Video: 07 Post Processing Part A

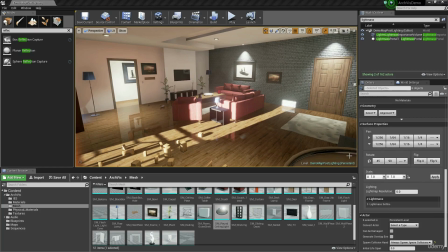[0:05]
So it's time for us to look into post-processing.
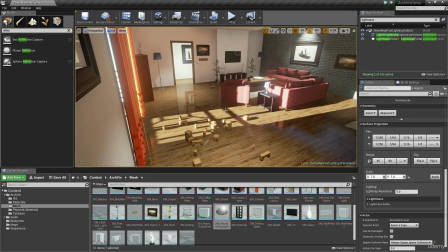[0:08]
Now, post-processing is one of those things that everyone knows they have to do, but they don't quite know what they're doing.
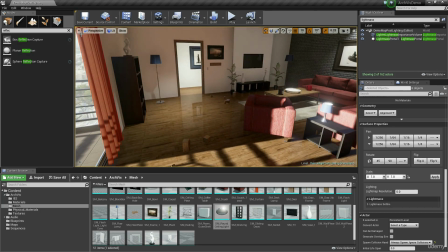[0:16]
They just kind of tweak numbers until they get something, also known as game development. Uh, what I'm going to do is I'm going to load up post-process, and I'm going to drop this into the map.
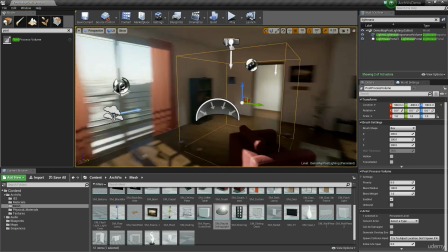[0:26]
Now, when I drop this into the map, it drops in a cube that looks like this.
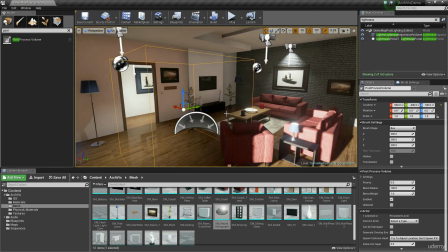[0:30]
Now, the thing with the post-process is it essentially gives your screen certain overrides and tells it to handle certain visuals in different ways.
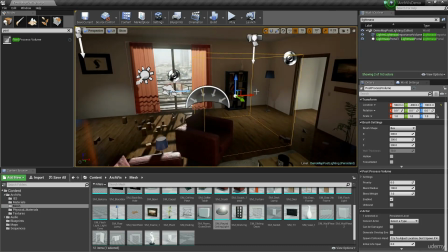[0:39]
This means that in theory, I can set up two post-processors next to one another and actually have it so that as I move through the map, one room is shown differently to another.
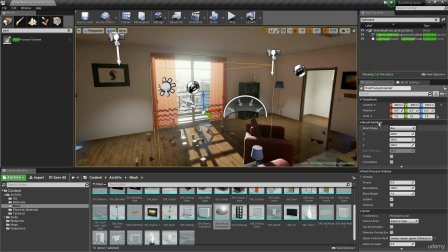[0:48]
Now, I'll give you an example of that. If I click on one of them and I go to settings,
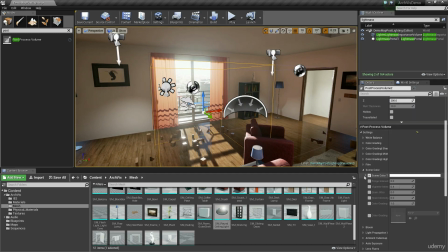[0:53]
and just as my quick example, I'm going to go scene color, and I'm going to set my scene color to be blue. That'll do. And then on this one, I'm going to set my scene color to be like that.
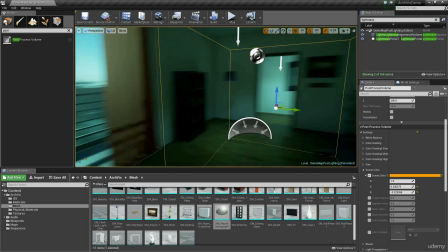[1:07]
When I'm inside of this post-process, my world looks like this. When I'm inside this post-process, my world looks like this.
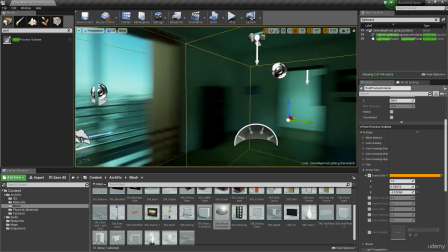[1:14]
So these values are actually changing how the environment looks.
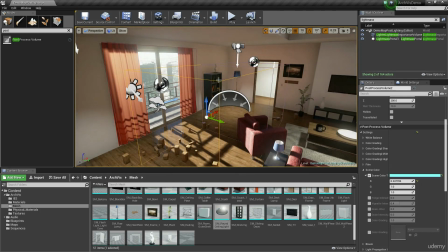[1:18]
Now, I'm going to remove one of these because for this project, I basically want things to look pretty consistent.
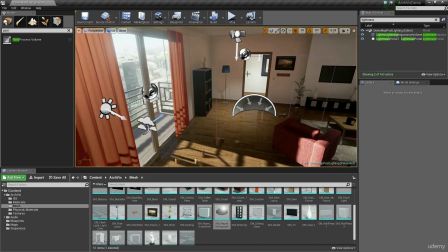[1:24]
One thing that you might want to do if you were to work on this in the future would be if you ever wanted this doorway to open and people could exit out into that area, it might be a good idea to have a post-process that's like the outside post-process and the inside post-process that you could tweak things differently.
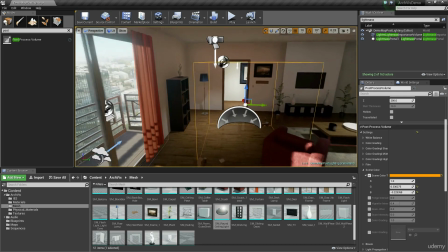[1:38]
But for the time being, this is a good enough position for us to start. Now, since we're only going to have one,
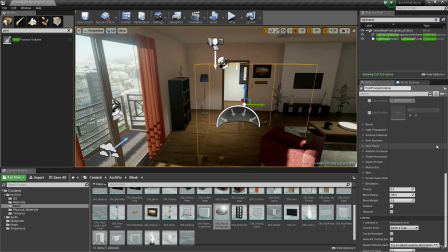[1:44]
post-processors have a nice little feature that instead of having to like wrap around the entire level, I can just click this button that says Unbound.
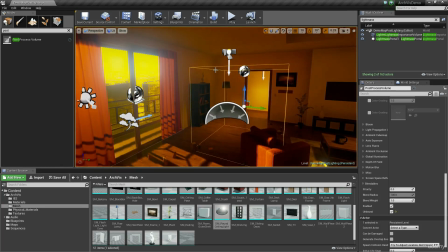[1:51]
And you'll notice that the second I clicked Unbound, the bounds of the post-process no longer mattered at all.
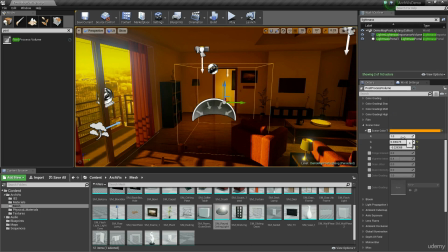[1:58]
No matter where I am in the map right now, I'm going to see the same thing. So I'm going to uncheck scene color because that was not what I wanted for my final scene.
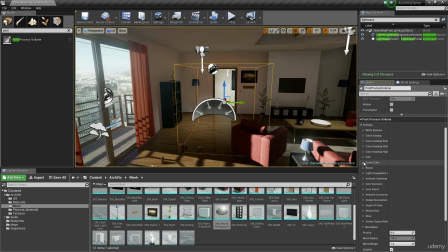[2:07]
And instead, I'm going to start looking at some of the values that we do want to tweak.
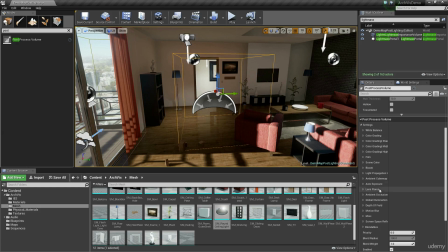[2:11]
Now, the first of those is under white balance, you'll see temperature.
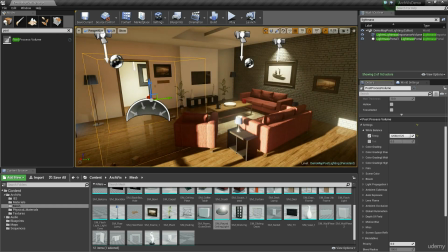[2:17]
Now, if I was to increase my temperature or decrease my temperature,
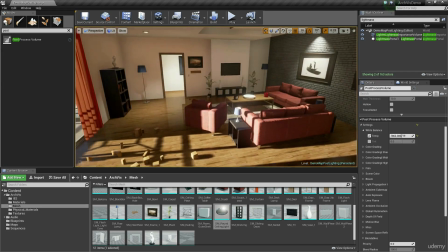[2:22]
you can see that we get this nice subtle tint in the scene. It's a good idea to go into game mode whenever you're modifying these things.
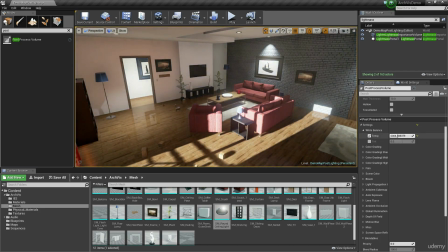[2:29]
But by increasing my temperature or decreasing, I can really change the entire mood of the scene in a subtle way. By default, it's set to 6,500, but if I crank it up just a little, so 7,003, we can end up,
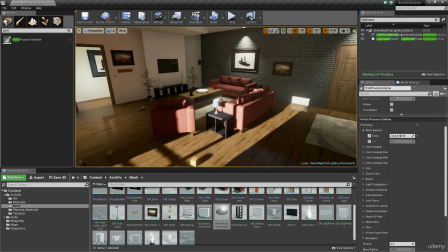[2:43]
it feels like it's a much warmer day outside and this, everything else is just that slightly nicer temperature to kind of complete the scene.
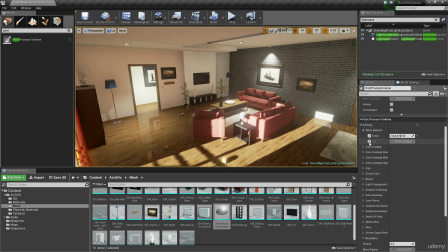[2:51]
Now, so white balance really does matter, and if you want to, you can also affect the white tint, which kind of does it a little bit more aggressively. I personally usually just play with the temperature and leave it about there. Color grading is something that we're not going to tinker with too much.
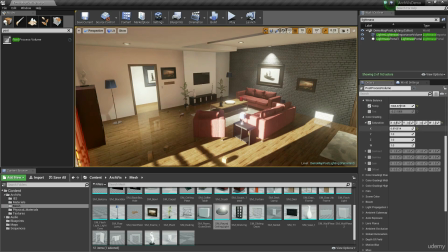[3:07]
Suffice to say, if I wanted to, I could really affect how the world is calculated by desaturating certain channels.
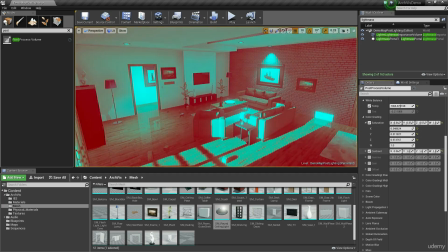[3:14]
Increasing contrast on certain channels is another strong thing, so I could end up with a scene that,
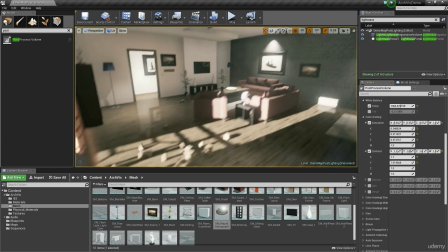[3:19]
look, it looks quite cool, but as far as ArcViz goes, it's not particularly great.
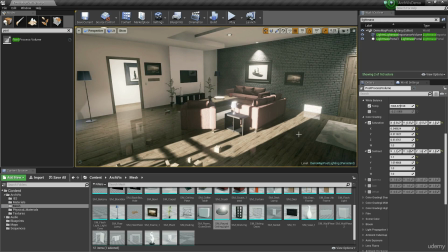[3:24]
That said, if you're ever after a scene where you're having a bit of a flashback memory kicking in, color grading settings here for saturation, contrast, and especially gamma and gain to kind of get that old filmic view for a memory works really,
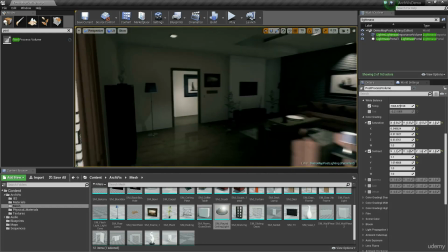[3:38]
really well. It also means that things like your whites can blow out in a way nicer way to kind of suit a memory.
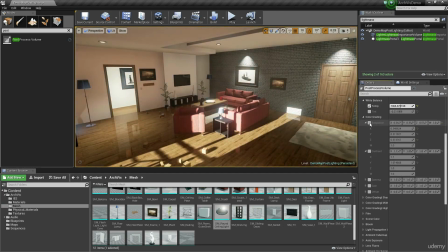[3:44]
That said, because that's not what we're doing, I'm going to uncheck these and I'm going to go into the next sections that matter.
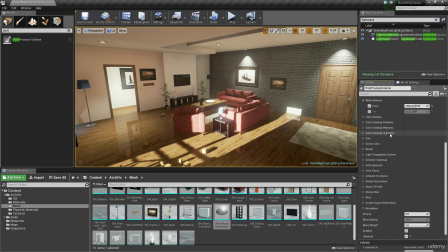[3:49]
Now, the color grading for shadows, midtones, and highlights, I just used to control them in certain areas. So for instance, if I wanted to only desaturate the shadows of the scene, I could do so.
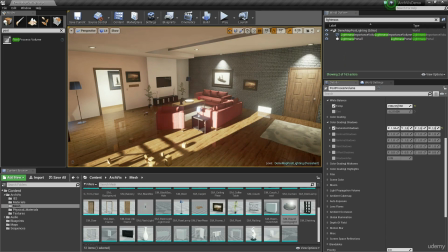[4:00]
So you can see here that that's only affecting the dark areas of the couch while everything else is staying unaffected. So that's how those work, and that's per channel.